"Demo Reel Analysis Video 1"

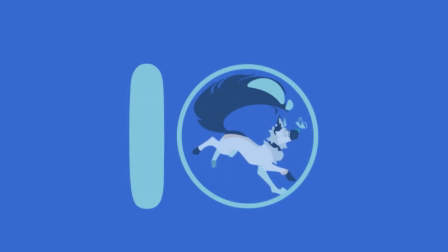[4:01]
I also demonstrate my understanding of animation principles with anticipation and overshoot, shown here as Butterfly kicks her leg, with the leg dipping down in anticipation and overshooting as it goes up before settling back into place.
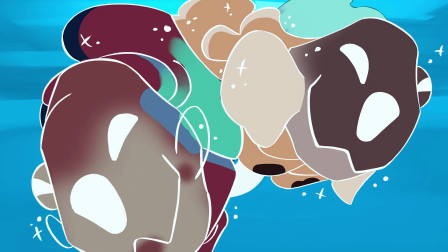[4:14]
This is a good example of smear frames used to smooth and convey the speed of the beta fish.
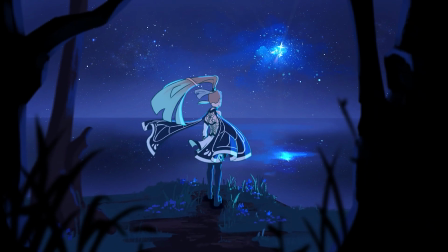[4:19]
Overlapping action is shown in the fabric and hair blowing on Butterfly.
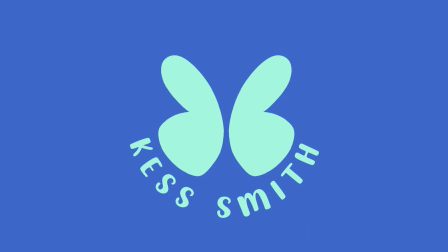[4:23]
Next is my creative identity animation showing my name with a butterfly and transitioning into my logo and online name. The transition starts with some anticipation in the butterfly folding its wings to prepare for the flap, which overshoots slightly before settling back into place.
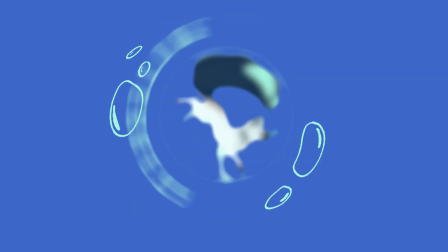[4:38]
I include the secondary action of the bubbles to highlight and add more interest to the spin transition. For my logo, I wanted to show the aspects of me that make up Butterfly. So for me, I have my Sona, the wolf, for my name, a butterfly, and for my beta fish, often shown in my animations, the bubble encapsulating it all. For this animation, I demonstrate vertical parallaxing,
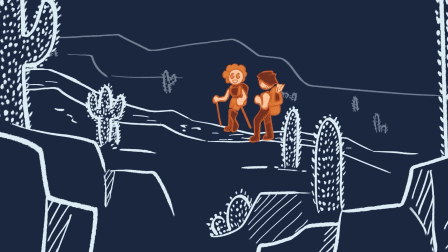[4:59]
3D camera movement, tweening, and secondary animation to create a sense of depth. The parallaxing adds more life and movement to the otherwise still background,
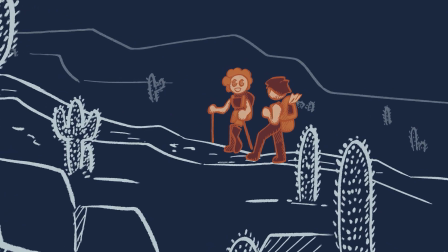[5:08]
while the 3D camera zooms in on the characters in the midground, creating a clear focal point.
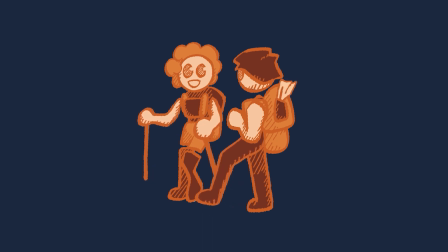[5:13]
I then use tweening to bring the characters to life and add a small secondary frame-by-frame animation with the paper blowing in the wind. This animation also shows a diversity of style, as I created a style inspired by YouTube Storytime animation channels.
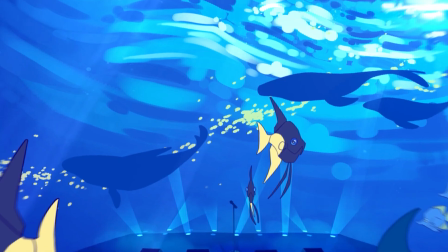[5:27]
Next up is my Sunken Soundwaves Music Festival promo. For this animation, I created an underwater-themed music festival for Vocaloid music. I designed a singer for this project using underwater creatures and existing Vocaloid characters to create my design,
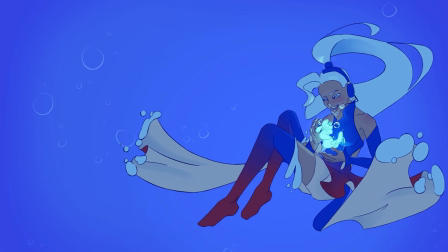[5:41]
with the idea being she can sing alongside the artists as a projection in the concert.
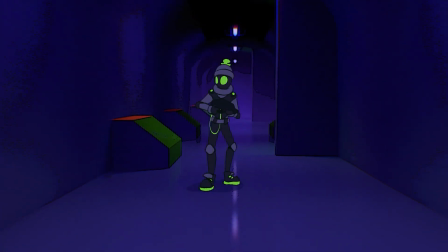[5:46]
Next up is my laser tag animation. For this, I worked with the client, FlagTag Arizona, to create a looping animation to use as promotion for the company.
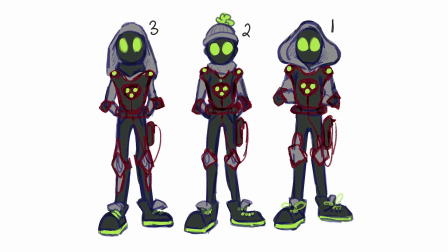[5:54]
I created an anonymous character for the client's predominantly younger demographic.
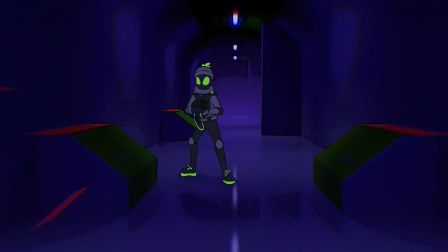[5:59]
The character is ungendered and wears an LED mask so that any child could see themselves in this character.
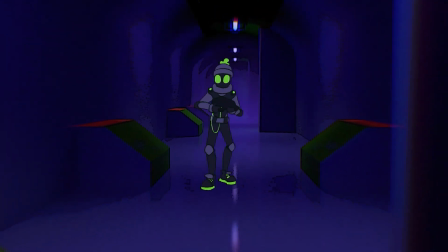[6:05]
A major requirement the company had is to convey safety, mainly that the character is not running.
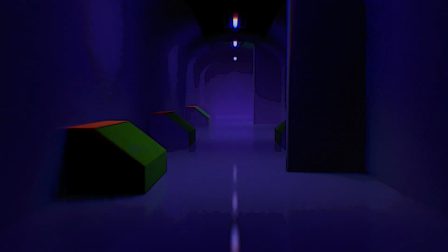[6:10]
Thus, the character is walking and looking around, staying aware of their surroundings to show how customers should behave.
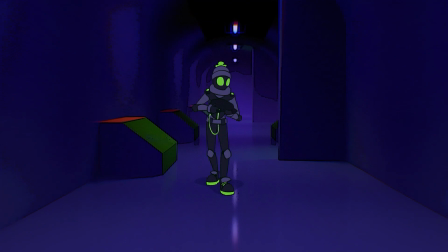[6:17]
For this animation, I utilize a combination of 2D and 3D. The background is all 3D with color correction and filters added in After Effects to fit the 2D character animation.
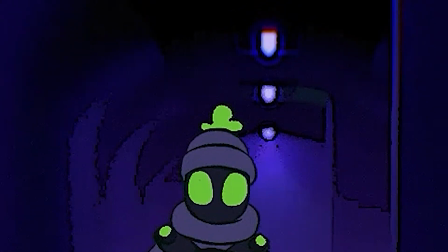[6:27]
Squash and stretch is also utilized in the beanie to give it a boingy effect.
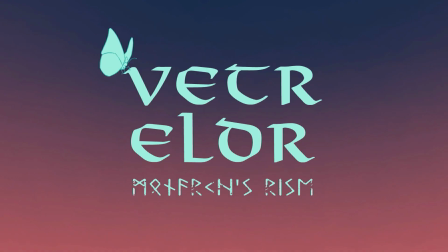[6:31]
And here we are, back with Vetra Eldra to end with a culmination of all my skills and technique improvements.
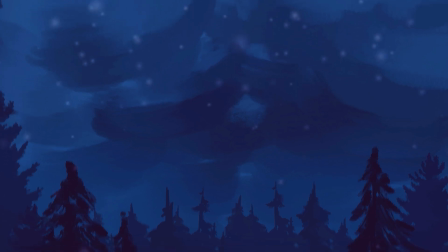[6:37]
This animation shows my improvement in capability with 2D frame-by-frame animation, camera movement, and compositing.
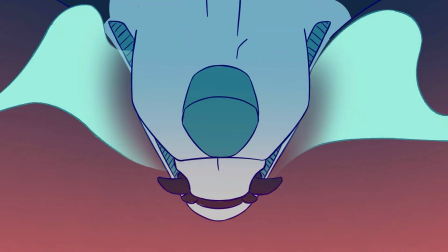[6:44]
This animation also shows lip sync, composition, and fluid movement in the blowing fur. Along with this is anticipation and overshoot in the butterfly death scene and as Butterfly turns her head in the end. That's all! Thank you to all my friends and family that have supported and cheered me on, as well as to all of you who watch and support my videos. This is only the beginning, and I hope you're as excited as I am for where we go next. Bye!